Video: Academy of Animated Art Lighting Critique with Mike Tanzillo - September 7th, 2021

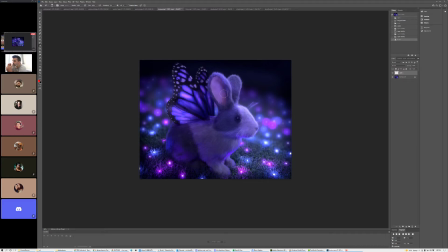(24:52)
But does anybody else have any thoughts on this? Yeah. I'd like to buy a print of it when she's done. There you go. You got your first.
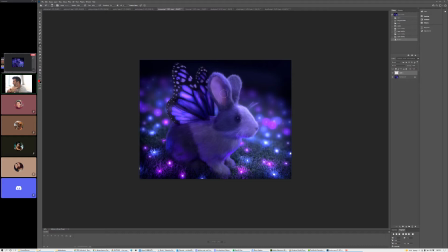(25:06)
You can NFT it, and then you can sell it for $4 million to Kat, or whatever those things go for now. But that's a lovely, lovely, lovely. That's the best compliment you could say. All right, cool.
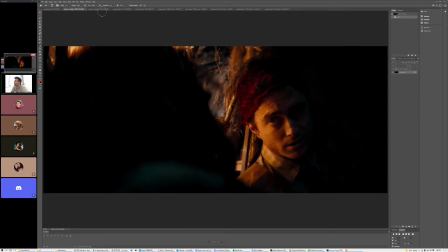(25:19)
Next up, we have Austin. So we've got Austin. We've got these original references, and then so this one goes with this, and this one.
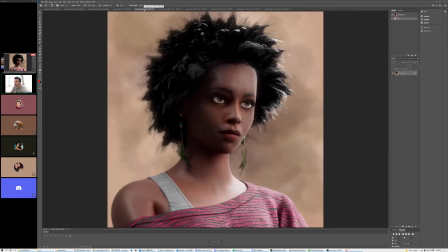(25:31)
And like I said, these aren't necessarily 100% identical matches, but it's just like our sources of inspiration.
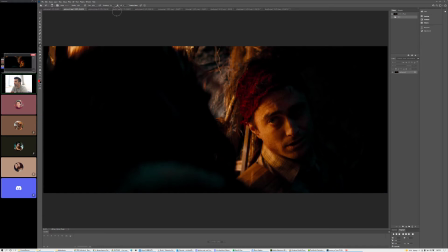(25:38)
So, right. So with this one, it's great to see this reference again, Austin.
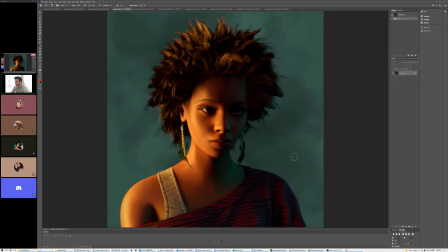(25:44)
Thank you so much for sharing this. I think the biggest with this is I do just think that we need to pull back on the saturation on the warmer values just a little bit. I think coming in more like in this range kind of help it out.
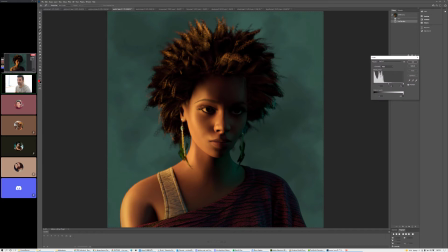(26:02)
And actually, now that I did that, it gets a little bit darker. So go ahead and brighten it back up.
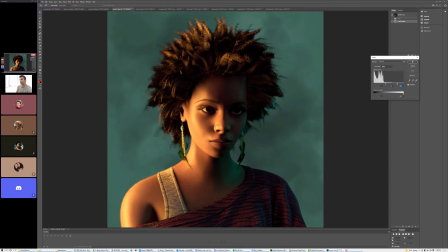The hair's looking a lot better. I want to just find more specularity in the forehead.
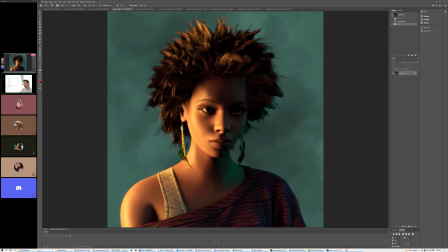(26:22)
And then I want to get some more... Let's take a look at this.
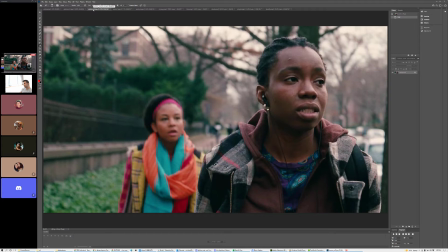I'm looking at her eyes right now. I guess in this particular pose in this character, we don't see much in the way of reflection or anything.
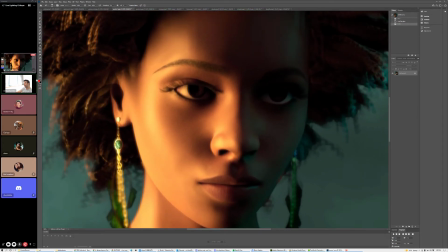(26:41)
But for me, I would... Make this a little longer before I do this.
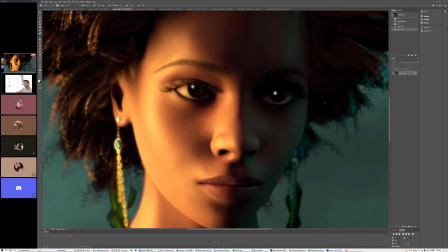(26:56)
I would still want a little... That left one is going to be too bright.
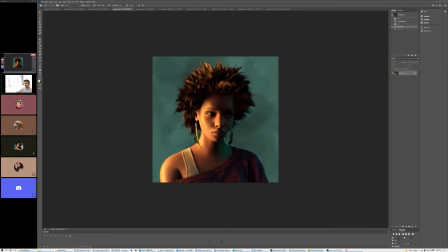(27:03)
Actually, they're both a little too bright. But
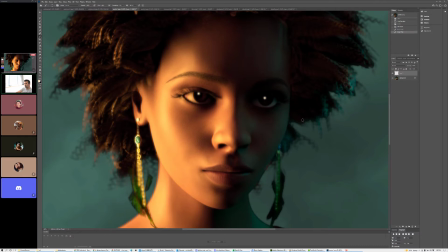(27:09)
the idea being that I would want to see some sort of like kind of
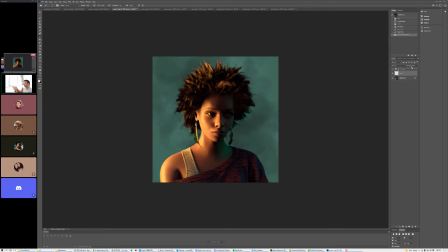(27:16)
just like a, and again, because it's a CG character, the real life characters we don't necessarily need eye dings because there's like all this belief that they're alive. But with CG characters, we constantly run into the problem of it being the uncanny valley. And so we always want to make sure that the eyes are reading no matter what. So this is what I would do.
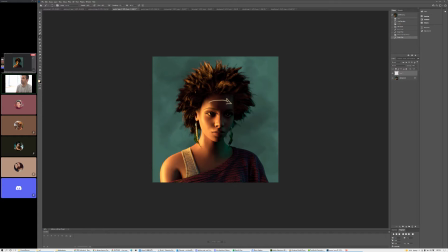(27:35)
I would add a little bit of specularity across the head, just to get maybe a little more color in there, a little bit more value shaping across. Same thing with the chin area too. Just these like broader sections I think could use it.
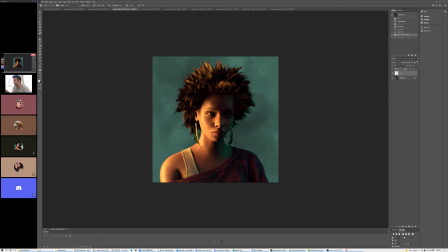(27:49)
I would put not only these like eye dings like this, and definitely make this one less bright than I currently have it.
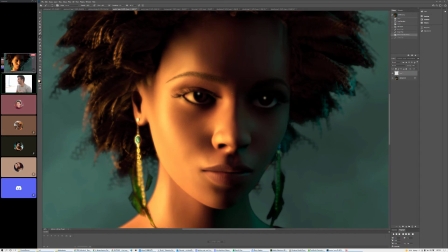(27:57)
But I would also put in, I would do a reflection pass in the eyes too, so that there's some sort of like environment that's being picked up.
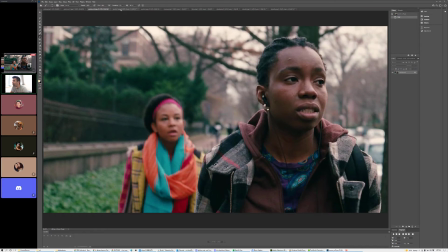(28:05)
Because even though we're not really seeing it that much here, I think for our character, being a CG character,
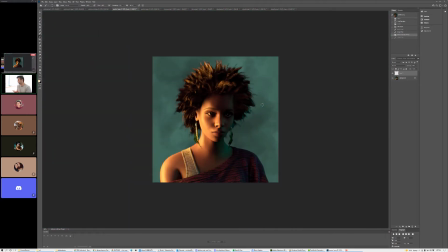(28:10)
we really want to make sure that the audience can have some sort of connection and that it definitely feels more human. Watch out for the depth of field here on the earrings. I'm just seeing that.
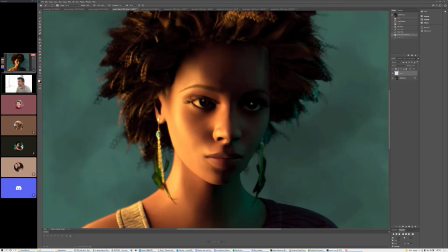(28:21)
It looks like it gets a little something janky is happening there. So just looking at that.
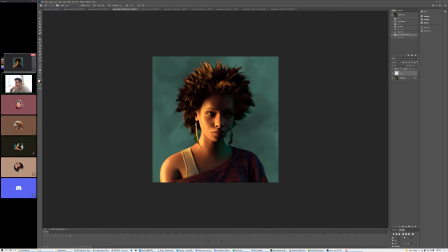(28:32)
And then take down this highlight on the shoulder because we want the brighter brights to be on the face. Yeah. All right, let's take a look at the other one. And then I'll kind of open it up to see if anybody has any comments on the two.
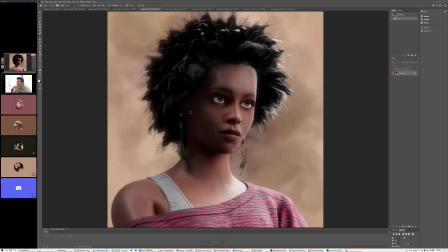(28:46)
So it's so cool. Like, it's amazing that this is the same character because they feel so different now.
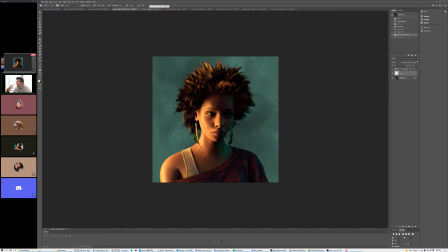(28:52)
This feels like even just like looking at her from the different angles, she feels very, very different.
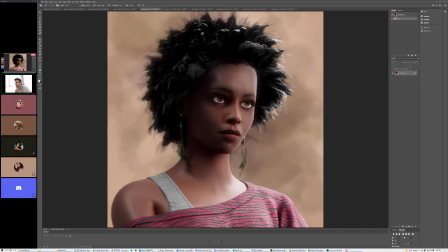(28:59)
Speculating the skin looks this.
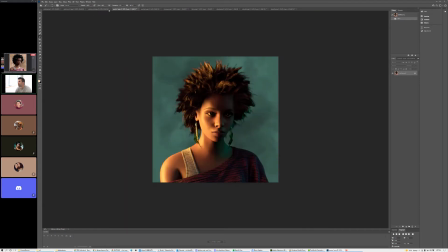(29:00)
I love the value on the eyes on this one. You know what? I was looking at the wrong reference again. So like, yeah, actually like this.
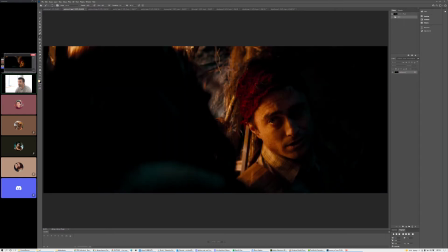(29:06)
Like, do you see how there's some like value in his eye, and we're getting that little bit of an eye ding there? Just something like that would be really good. Sorry about that.
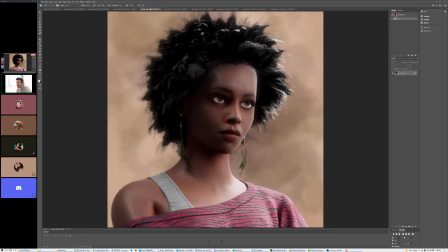(29:16)
For this other one, I think this one, the eyes look really good. The whites might be, especially on this side, might be like an inch, like a slight bit too bright, but overall it's really good.
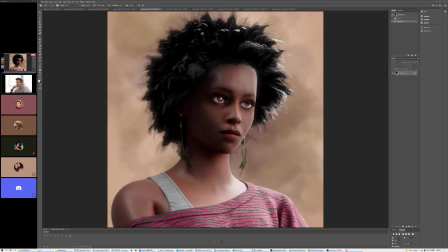(29:32)
Specularity on the skin looks beautiful. Same deal. I'd put some too big, but I would put some eye dings in here as well. Ding ding. Just kind of help that out. Actually, let me do it here so we can kind of fade it down.
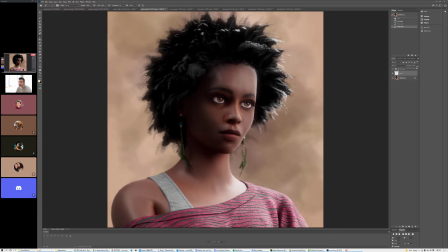Even just something like that is super little, but it really does help. And then,
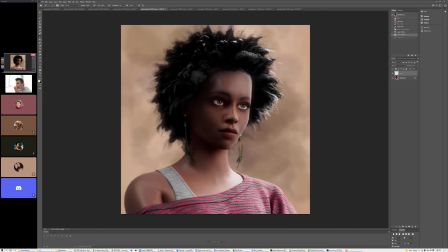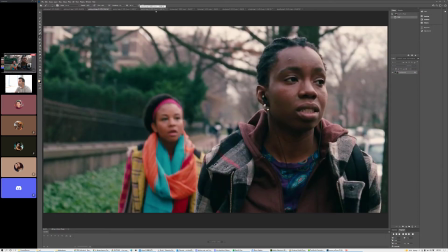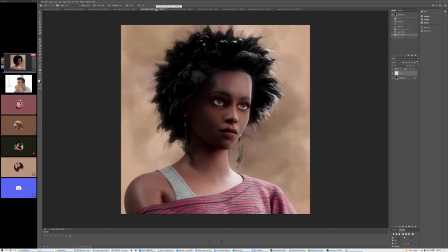(30:10)
Yeah, I think this one's looking really good. Do you have any questions, or is there anybody else have any thoughts? Hey, Mike, can you go back to the first one really quick? Yeah. You better not be driving right now.
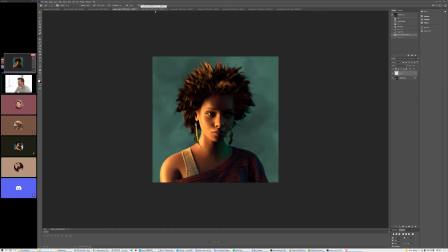(30:24)
No, I'm not. I'm at the dealership. Yeah. I promise. If you look, my thing that I'm thinking is on the, because you were talking about the specularity on the forehead, Mm-hmm. and I know working with this character, her hair gets in the way on the
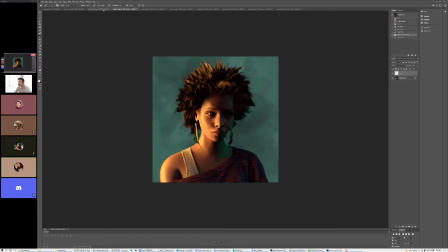(30:39)
forehead also. Maybe just putting a speck light or brightening up that a little bit, because she's got a harsh shadow, but the backdrop does not. Mm-hmm. But if you look at the reference, the whole background is in shadow too. Mm-hmm. So it looks weird for her to be that dark without the backdrop being that dark.
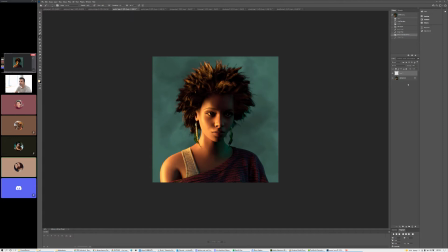(30:58)
So maybe either lighten her up a little bit or make the backdrop darker. But I think it seems like too harsh of a shadow on her face. Mm-hmm. No, that's a really, really good point about the background not getting. Yeah, because there should be even
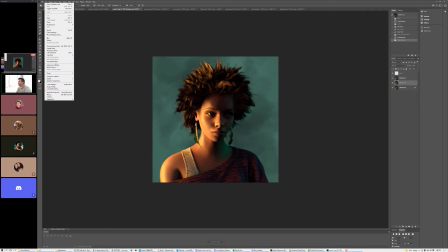(31:17)
just like a gradient of exposure difference on the background.
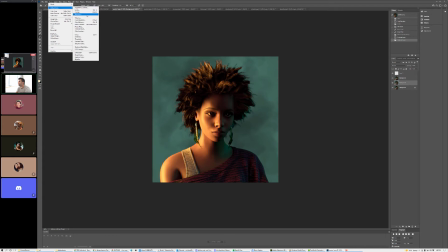(31:22)
Let me try that real quick.
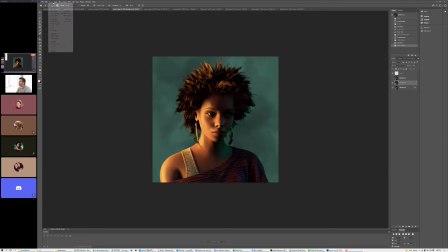(31:26)
That's way too much, but Because I know when I worked with this character, I ended up using just a speck light to get a bit more light on her face because her hair is solid and it casts solid shadows.
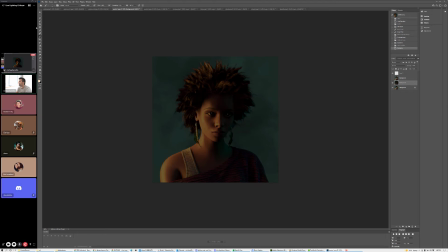(31:35)
So you kind of had to finagle with it a little bit. yeah, for sure. Like that's definitely adding a light that only emits specularity is a really and kind of doing it in a spotlight so you can isolate just like a certain area.
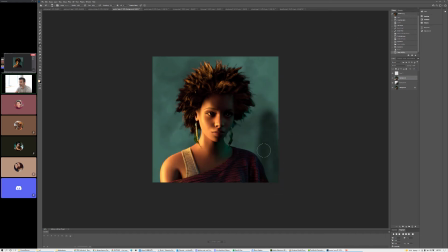(31:50)
I think is really, really good. Let's do this. Let's kind of mock it up here real quick.
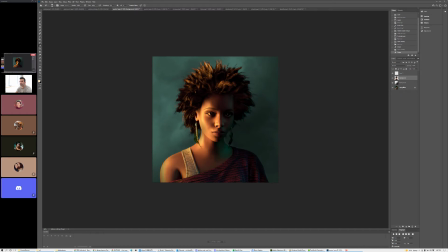(32:03)
Yeah, just having some even, and actually even this side of it too could probably come down just a touch. I was actually going to ask for advice about the forehead because it just feels so big and empty.
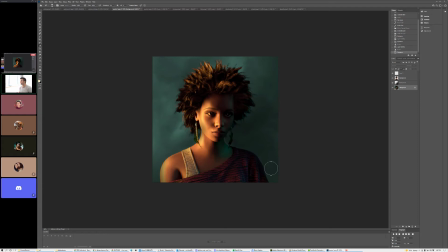(32:18)
Yeah. Right now. Yeah, I would do one of two things. Either take a spotlight, turn off its ability to
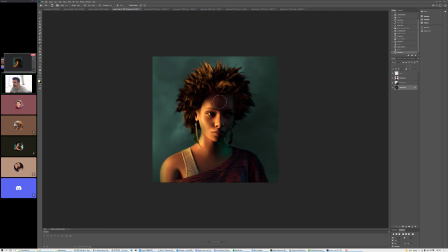(32:30)
emit diffuse value, and just have it come in from the key side and just add a little bit of specularity up there and have it not really hit the hair or anything else, and just kind of like really zero it in on her face. The other thing that you can do is because of the way that the shaders are, if you put an object off camera,
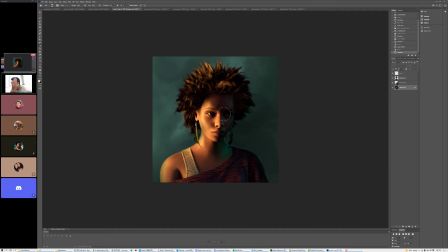(32:48)
like a plane or just something simple, and make that a very, like, imagine it being like a bounce card, reflection card, something in a photo shoot that can really help give shaping just by her skin being reflective and reflecting off of it. I would do one of those two things.